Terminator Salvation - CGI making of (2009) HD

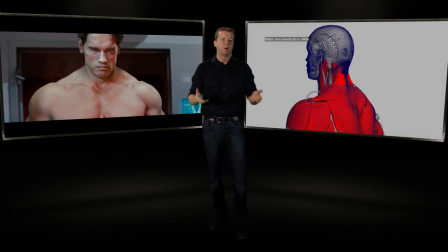[4:02]
This is code that ILM wrote to make a photorealistic Arnold Schwarzenegger, which I'm hoping is a big treat to the fans as the advent of the T-800 is finally upon us.
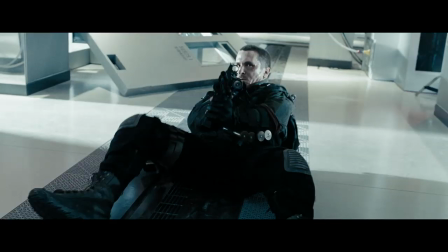[4:11]
So let it play. Connor shoots up the torso and ultimately it's the face that is left staring at him.
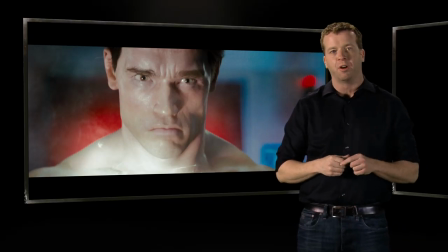[4:17]
Pause it right there because we didn't have Schwarzenegger for a very very long time And we had to create a whole B scenario that you see reflected here
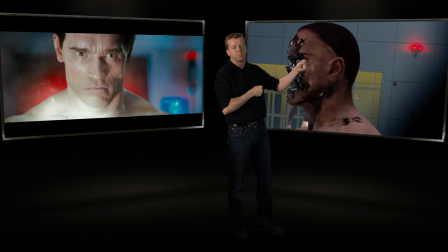[4:24]
where the face is already gone as a function of Connor Shooting with the with the machine gun up the torso and it felt wildly Unsatisfying
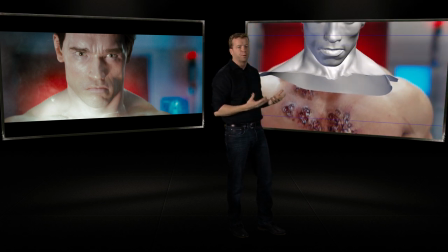[4:31]
and there was a huge bump in this section of the movie So I'm delighted that we were able to get the permission of the governor of California Who's obviously a very busy guy and insert the likeness of 1983 Arnold Schwarzenegger into our picture Go ahead and roll forward here,
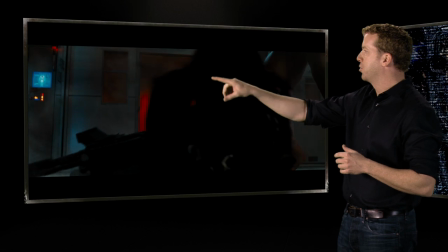[4:45]
and we see the overwhelming strength of the T-800 as it throws Connor across the room, and there's Connor being batted around.
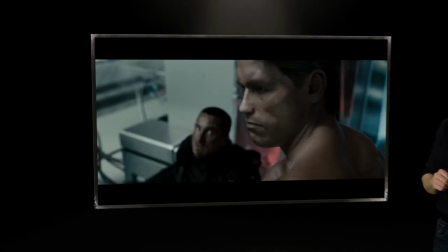[4:51]
One of my favorite shots coming up right here, the smack to the face as the T-800 recovers and rotates back into it, and it's curtains for John Connor.
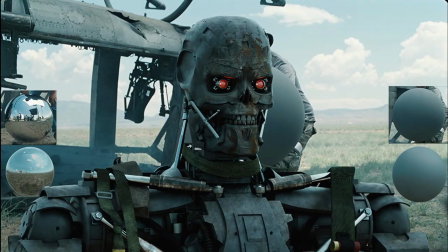[5:02]
And then also, his suit is gray, and that will give us a good information on the lighting as well.
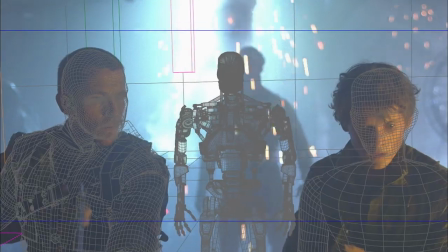[5:08]
It's really good to have a stuntman there doing the role of the Terminator. It helps the actors, because it gives them a connection to their adversary.
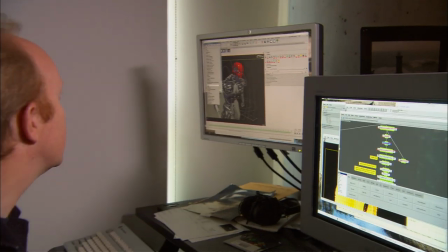[5:16]
It helps our animators, because it gives them some sense of motion. And it helps the editors and filmmakers in post-production, because they can cut around it.
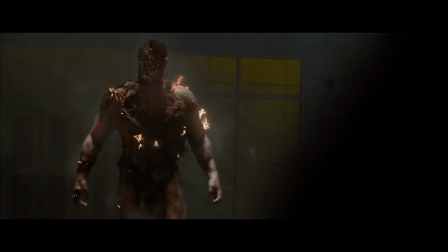[5:25]
Every Terminator picture has made a contribution to visual effects. So we would never be so bold as to say, Wow, we've matched that, we've made our contribution.
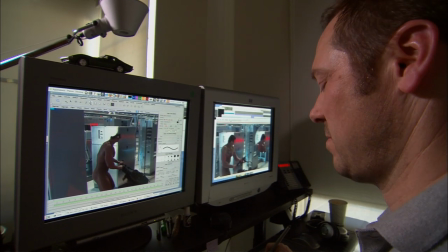[5:32]
But we wanted to do something. So I challenged ILM, Ben Snow in particular.
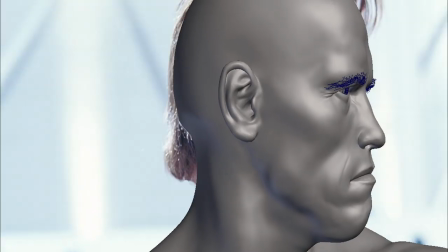[5:36]
What can you do to create an early 80s Arnold Schwarzenegger photorealistically appearing in our film in 2009.
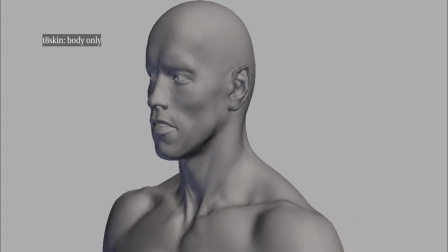[5:44]
The Arnie that we're trying to match is the Arnie from 20 years ago. So we did have various scans and masks that have been made from Arnie back in the original Terminator,
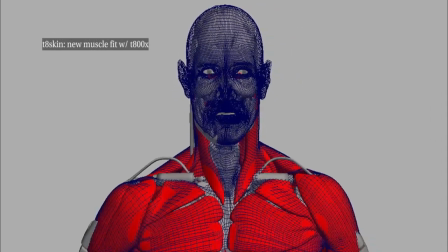[5:52]
but it quickly became clear that it's not necessarily just the shape of a head which makes someone look like them.
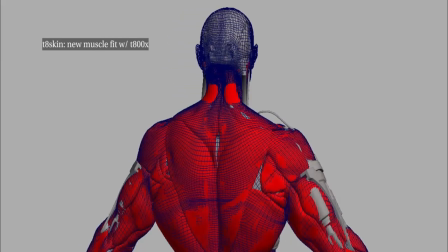[5:58]
So much of it is the movement, it's the mannerisms, and that turned out to be quite a challenge. What I pitched to Charlie and to McG was, okay, we are gonna take footage from Terminator 1, and for every shot we have in our movie,
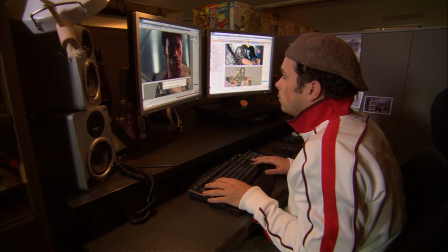[6:10]
we're going to look at that footage and say what is his performance here and use those to guide our performance.
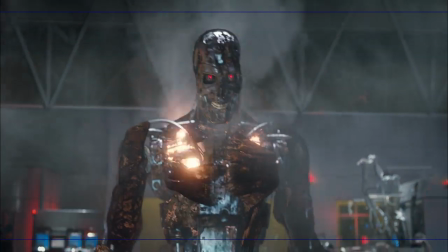[6:16]
So creatively we didn't know if we were going to use a CG Arnold or Disco an alternative route.
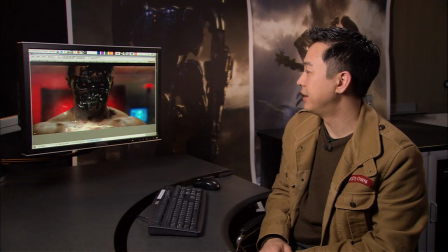[6:23]
So this is one of those other plans that we had
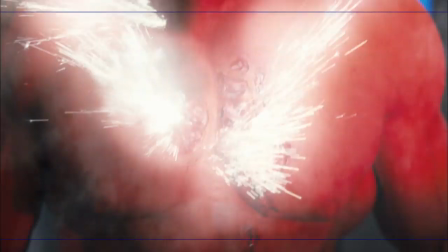[6:26]
where we came up from John Connor shooting his chest to what would continue up into an endoskeleton skull.
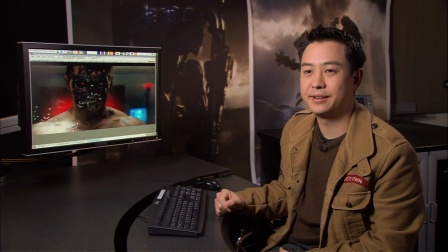[6:34]
So it kind of gave us the freedom and flexibility to go down a
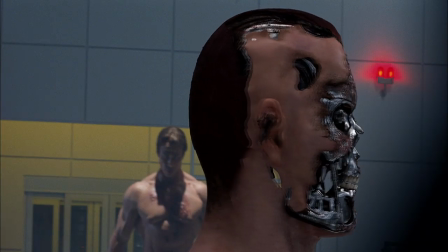[6:39]
completely different route should the CG Arnold not be the path that we want to take. I couldn't believe the realism that they create. I don't know what it's going to look like when it's completely digitally altered, but hopefully it's something special.